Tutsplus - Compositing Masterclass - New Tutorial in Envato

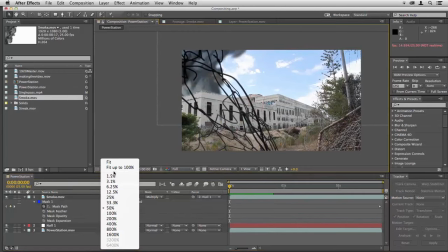(8:14)
With that tracked and masked into place, I want to play with the blending modes to see what works best,
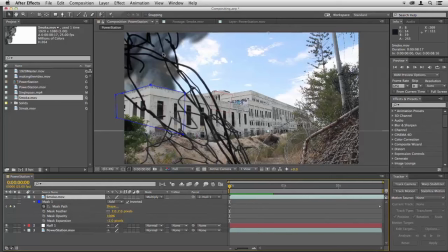(8:20)
because at the moment the smoke is mixing with this wire here and it really just looks as though it's in front of the wire rather than behind it.
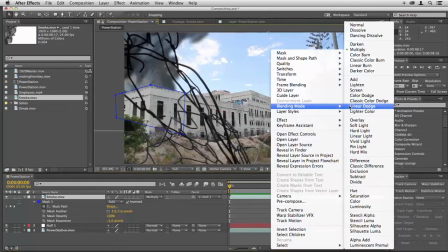(8:31)
So you can either right click, choose blending mode and keep trying out different modes,
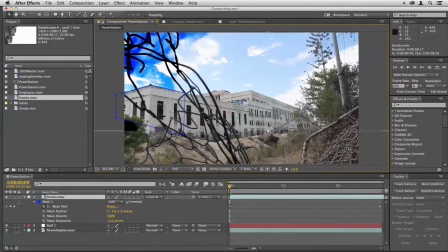(8:36)
or the best way to cycle through them is to hit shift and plus and just keep doing that,
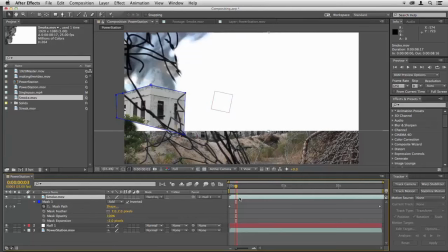(8:42)
testing out the different blending modes till you find one that works. And then when you're happy with it, just right click on it so you can see which it is.
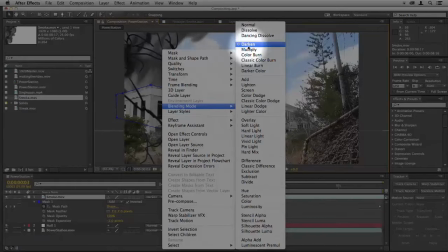(8:50)
It's selected there with a little dot, so we've chosen darken there.
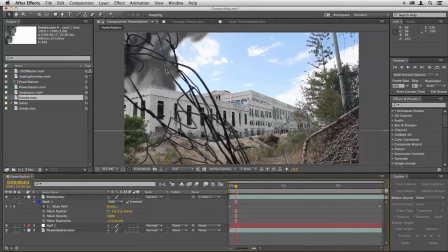(8:54)
And that works quite well because it appears to be behind the wire and yet in front of the sky. But I'm going to want to bring its opacity down. So I'll hit T, drag the opacity down, and that's looking much better already.
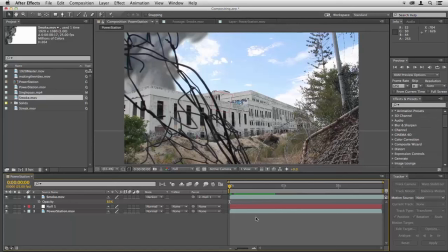(9:08)
So the idea is that the smoke should look as though it's there. The viewer shouldn't think this is a visual effect. They should hopefully think that the smoke was actually there. A good way to do this is to duplicate the layer and then just drag it in the timeline to the left so you have a different version playing at that point.
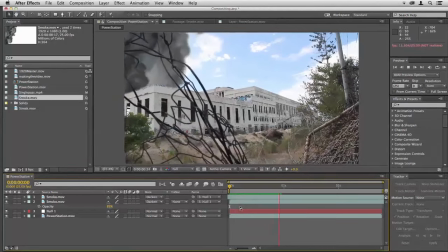(9:27)
And now we've got two lots of smoke rising in the same place. You might need to adjust the mask to accommodate for the fact that you've moved that up, but you can see how that just thickens the smoke and makes it look more realistic.
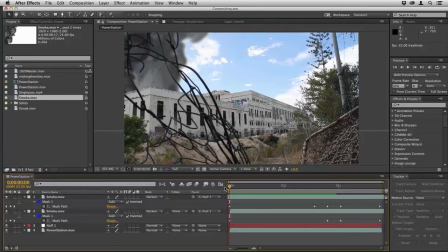(9:39)
There's still more we can do to this, and in the next lesson I'll show you some ways that we can really improve this and help sell the shot,
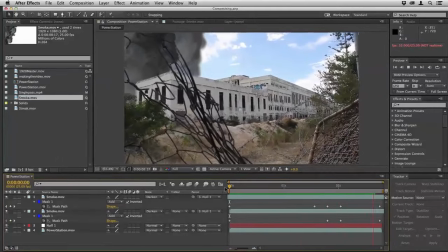(9:46)
as well as working with blending modes in a bit more detail.
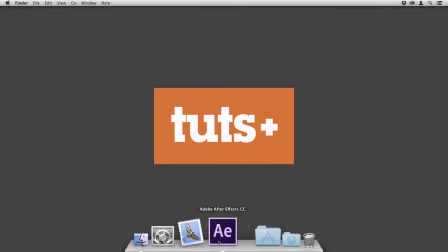(9:50)
Hello, this is Christopher Kennedy and welcome to the Compositing Masterclass.
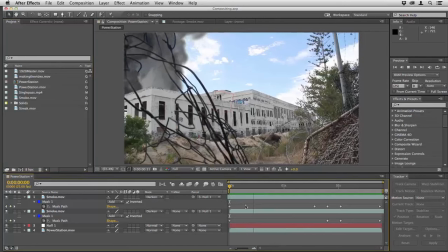(9:55)
And here in After Effects we've composited some smoke into the background.
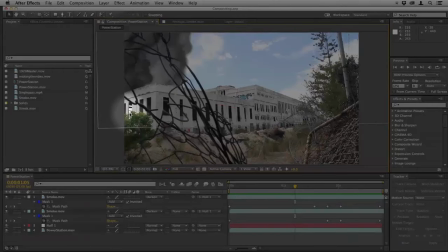(10:00)
That works fairly well, but I can see a problem down here where that window is showing bright white.
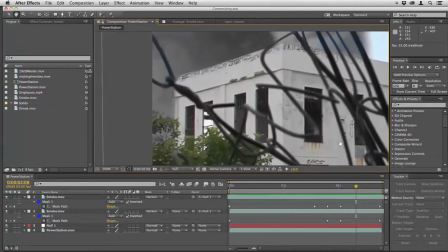(10:07)
I'll just zoom in so you can see that. And really there should be smoke showing through there.
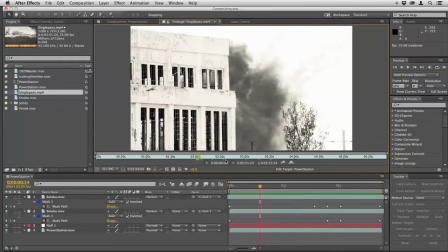(10:14)
Now in the video I showed you before we had a similar situation to this.
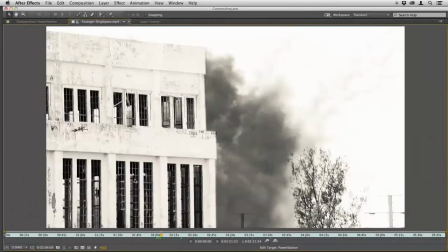(10:19)
And the solution was to draw small masks over each window so that you could see the smoke behind the building there,
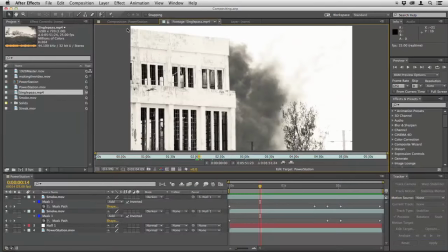(10:25)
which works, but I'm just thinking there might be a better solution here, because one trick that I often like to do when you put an object behind another is to also put something in front.
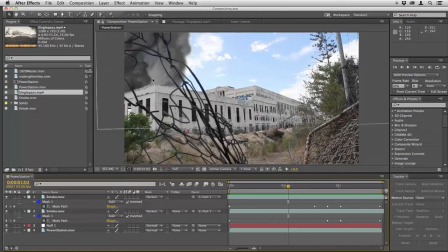(10:38)
So by that, what I mean is instead of obsessing about trying to get everything behind the power station building, why don't we put some smoke in front as well? I'll just duplicate this layer, the smoke layer, and then I'm going to hit M to remove the mask,
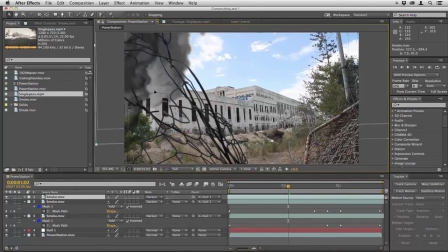(10:54)
and I barely need to do anything else. That's already doing the job for me. I might just move this down a little like that and across, and if you watch this now you can see that we have some smoke rising up in front of the building and some behind.
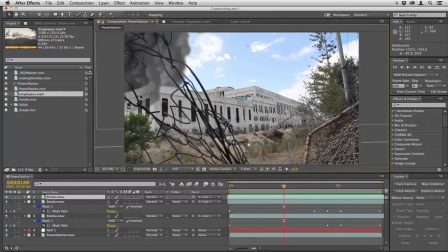(11:09)
I might want to make that more subtle. I'll just move this across and down like that,
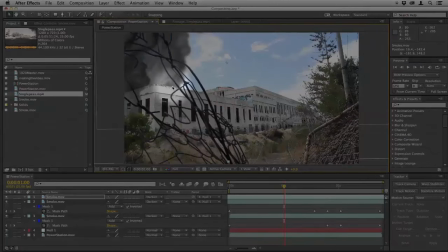(11:14)
so that we've still got plenty of smoke coming up behind the building here, but some in front.
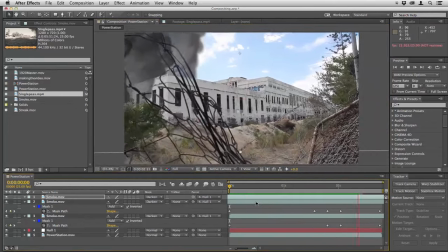(11:21)
And just having that slight overlap really does help to sell the reality of the shot. It makes the smoke look more three-dimensional, and it just gives that feeling that it really is there.
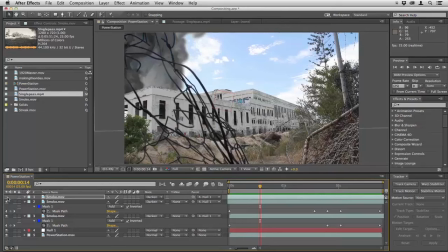(11:33)
When you obsess about getting everything behind, which is sort of what you're trained to do as a compositor, it can lead to things looking a little unrealistic. So by doing this, we've solved the problem of the window down here, and we've made the whole thing look a lot better.
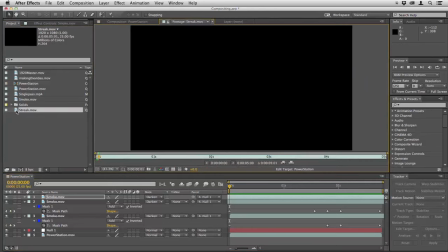(11:48)
Now, if I wanted to add this streak footage, which shows a sort of missile trail coming in,
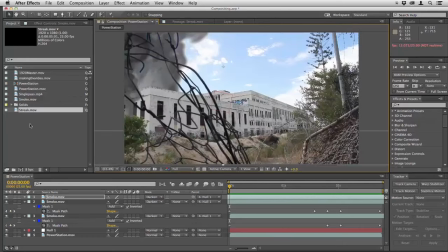(11:55)
to imagine we really are in a war zone here, then I'm going to have to work with blending modes a little differently.
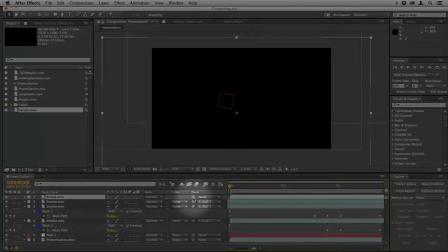(12:01)
I'll just drag this in. As before, I'm going to parent it, so I drag the streak parenting lasso to the null,
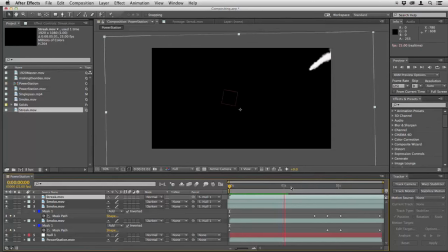(12:11)
and then I'll just play through, see where that goes.
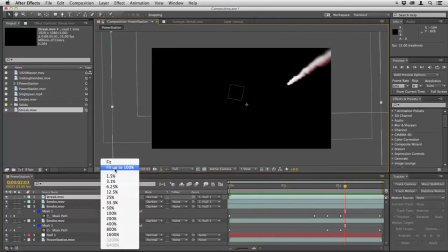(12:14)
Now I can't see how that looks unless I change the blending mode, so let's change the blending mode to add,
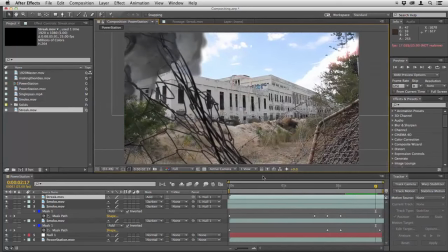(12:21)
and you can see there that doesn't look so great.